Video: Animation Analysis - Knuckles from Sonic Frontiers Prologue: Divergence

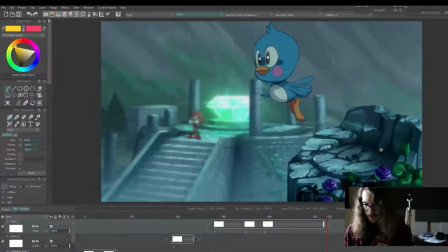251s
I'm going over one frame at a time, and you can see how the raindrops are going and then the birds going at different rates. So that's kind of a trick when you animate things on 2s at 12 frames a second.
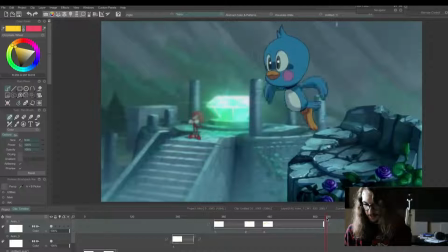268s
You offset them on the timeline so that it almost feels more like 24 frames a second because something is always moving. So even though both of these are 12 frames a second, it feels a little more fluid. And then the bird flies off screen like this swooping motion.
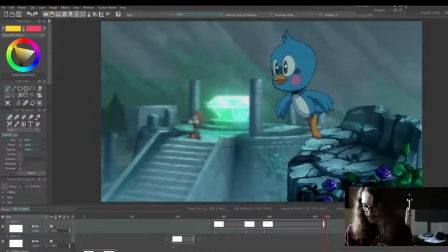287s
So it has this kind of arcing, and then it goes down and up. It looks like this. I'll just keyframe where the head poses are,
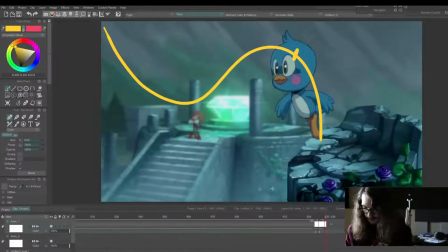306s
and to kind of show what this looks like.
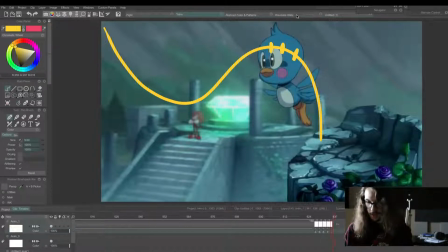321s
here. This is all like arcs and easing in and easing out, which you learn a lot when you're animating a bouncing ball. It's all comes back to your character animation. And now the spacing is much wider here as he picks up speed and swoops down, comes down here,
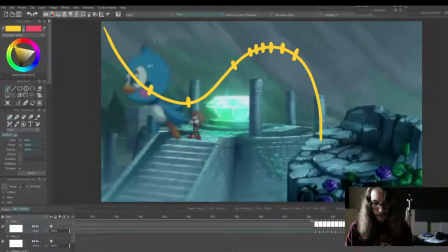340s
and then starts to fly up. He goes up a little slower because he's working against gravity. So when he's going down, it's much faster. Then he flies off screen. And let's see what else we got in this intro shot.
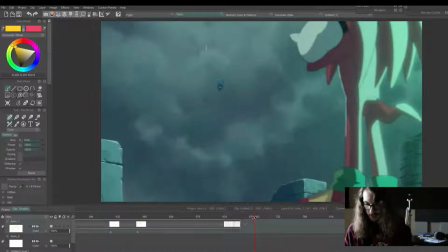359s
So there's a lot of thought that goes into these scenes that you might take for granted the first time you see it. And then he continues his flight off screen, boom, and then keeps going up into the clouds and disappears.
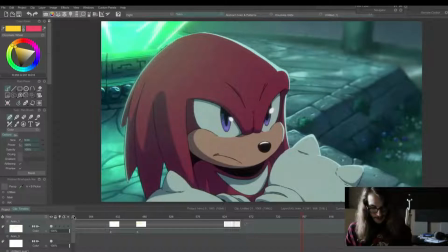376s
Then we have a close-up of Knuckles, again showing his stern, stoic personality. And again, like this, there's no animation in Knuckles here for a long time, but we have this subtle
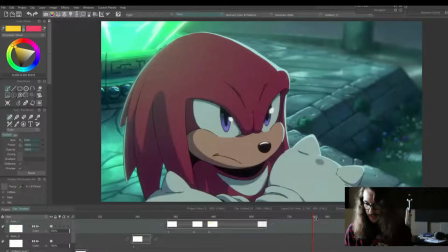393s
zoom in that keeps it feeling alive, as well as these raindrops that are adding to the mood of the scene. So all that's animated in this scene in terms of Knuckles is just a look down.
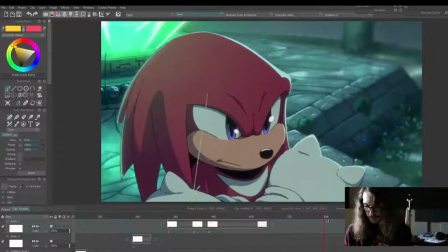409s
He just looks down and then
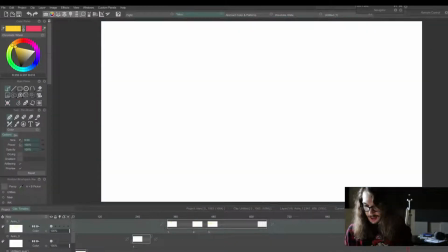415s
changes his expression, blinks his eye, and this goes into a memory scene where he'll start thinking about
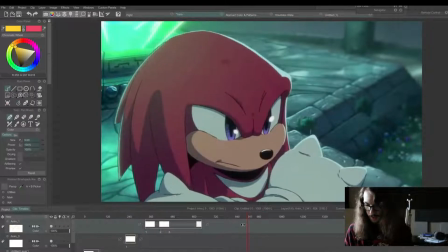424s
some Sonic Adventure 1 lore with Tikal and how his tribe kind of took over, and he's reminiscing about all of that. And now let's look at some other stuff in here.
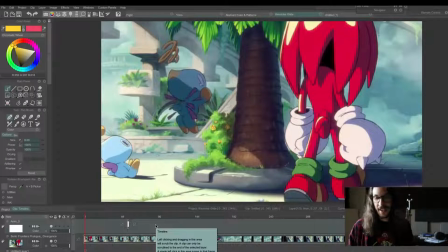445s
Oh yeah, hello. I forgot I have my camera on. People can see me. Forgot about that. And also, like, well, I guess I'll check out the chat sometimes if anyone's watching.
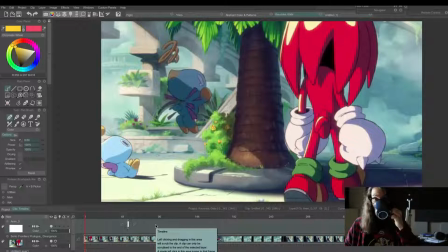461s
If you say stuff, I'll try to say stuff back eventually, possibly. But if not, just, I'm just thinking, I'm just observing this animation.
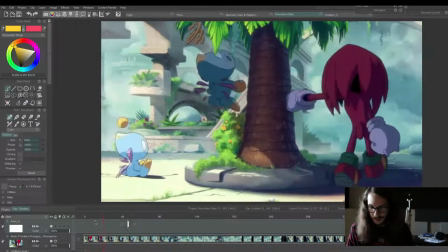475s
So you can just chill out, it's all good. On this scene,
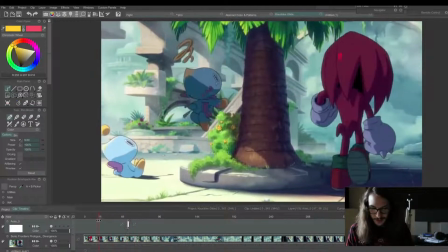484s
Knuckles helps these little Chow get a fruit they were wanting.
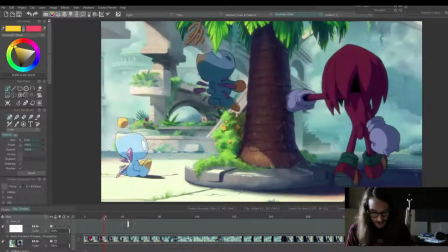488s
And something that's cool is, so like, again, I'll just go by this really slow.
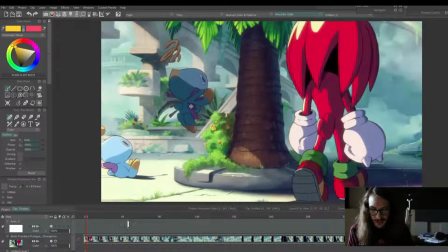497s
So you'll notice that the Chow's wings are on ones here.